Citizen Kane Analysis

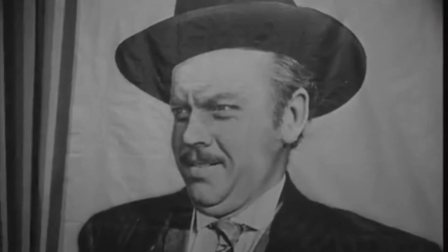Hi, I'm Scott Penner, and this is Citizen Kane Analysis. Today, we will be discussing the flashback to Kane's boyhood. First, I'll discuss the sound and editing used in this scene. In the beginning, Wells fades from a diary entry that talks about 1871 to a boy playing in the snow.
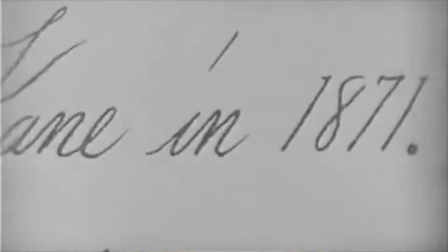This cutting makes the audience assume that the boy is Mr. Kane and that we are in 1871. The childhood happy music in this scene gives the impression that everything is good and everybody is content. Another cut is 20 seconds into our scene when Wells cuts from little Kane throwing a snowball to a snowball hitting Mrs. Kane's boarding school. This is a great transition from little Kane to the boarding school and next to the people in it. Also, I'd like to point out that the childhood music stops with this cut, and that gives the impression of Kane's childhood ending. Wells then inventively confirms that the audience knows that the people he is about to show are related to and close to Citizen Kane by viewing Citizen Kane through a window and then zooming out to show the people. Now Wells sets up an amazing shot that tells us so much about his characters.
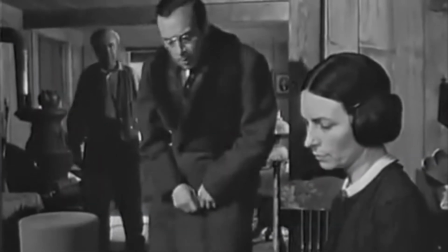First, Kane's mother and the banker are in the foreground. They are close and big, which show they are in control and have the power to make decisions.
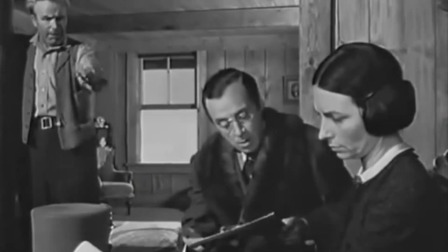The father is in the middle ground, showing that he has little power. Finally, we have the mother and banker on the right side, the father on the left side, and who are they discussing?
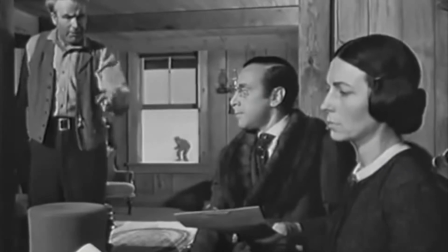Little Kane in the middle. Kane was also put in the background to show he was helpless to decide his own fate.
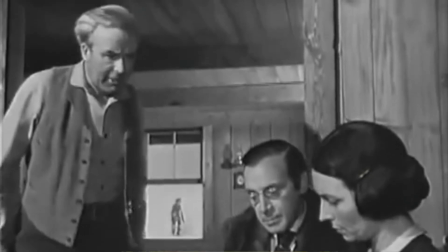Wells also moves Kane farther from the middle ground to the almost foreground when he gains a little bit of power.
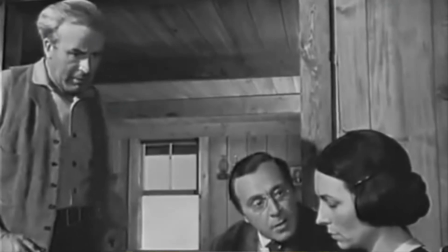It is acknowledged by a glance from Kane's mother. Notice the father shutting the window.
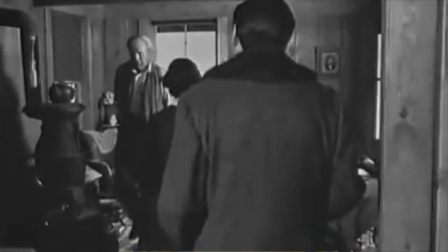Wells then puts emphasis on the fact that Kane's mother is going against Kane's father's wishes by having her open the window after Kane's father closes it. Also, the fact that the father has closed the only window which we have seen Kane through shows that he has given up on raising his son. Now going back to an earlier scene, Wells uses a short lens to do many things in this scene.
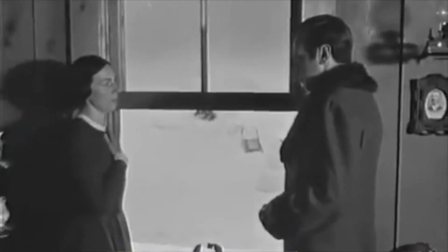First, the short lens makes it look like the mother is walking faster. This gives the impression that she is in a hurry to get rid of her son.
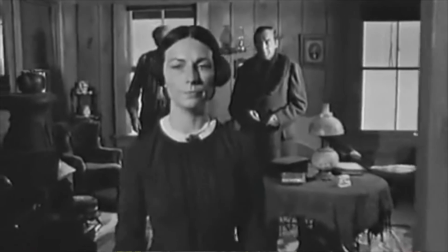So, the short lens allows Wells to focus on the mother, the banker, the father, and little Kane in the background.
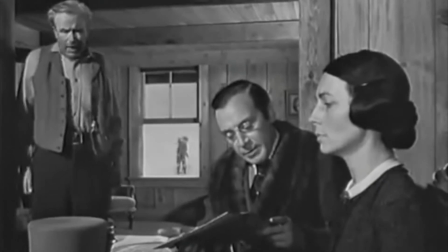Next, the short lens allows Wells to focus on the mother, the banker, and the father, while still having Kane not be too blurry in the background. Next time you watch a movie, try to look out for the deeper meanings that the directors are trying to imply with audio, cuts, and scene setup.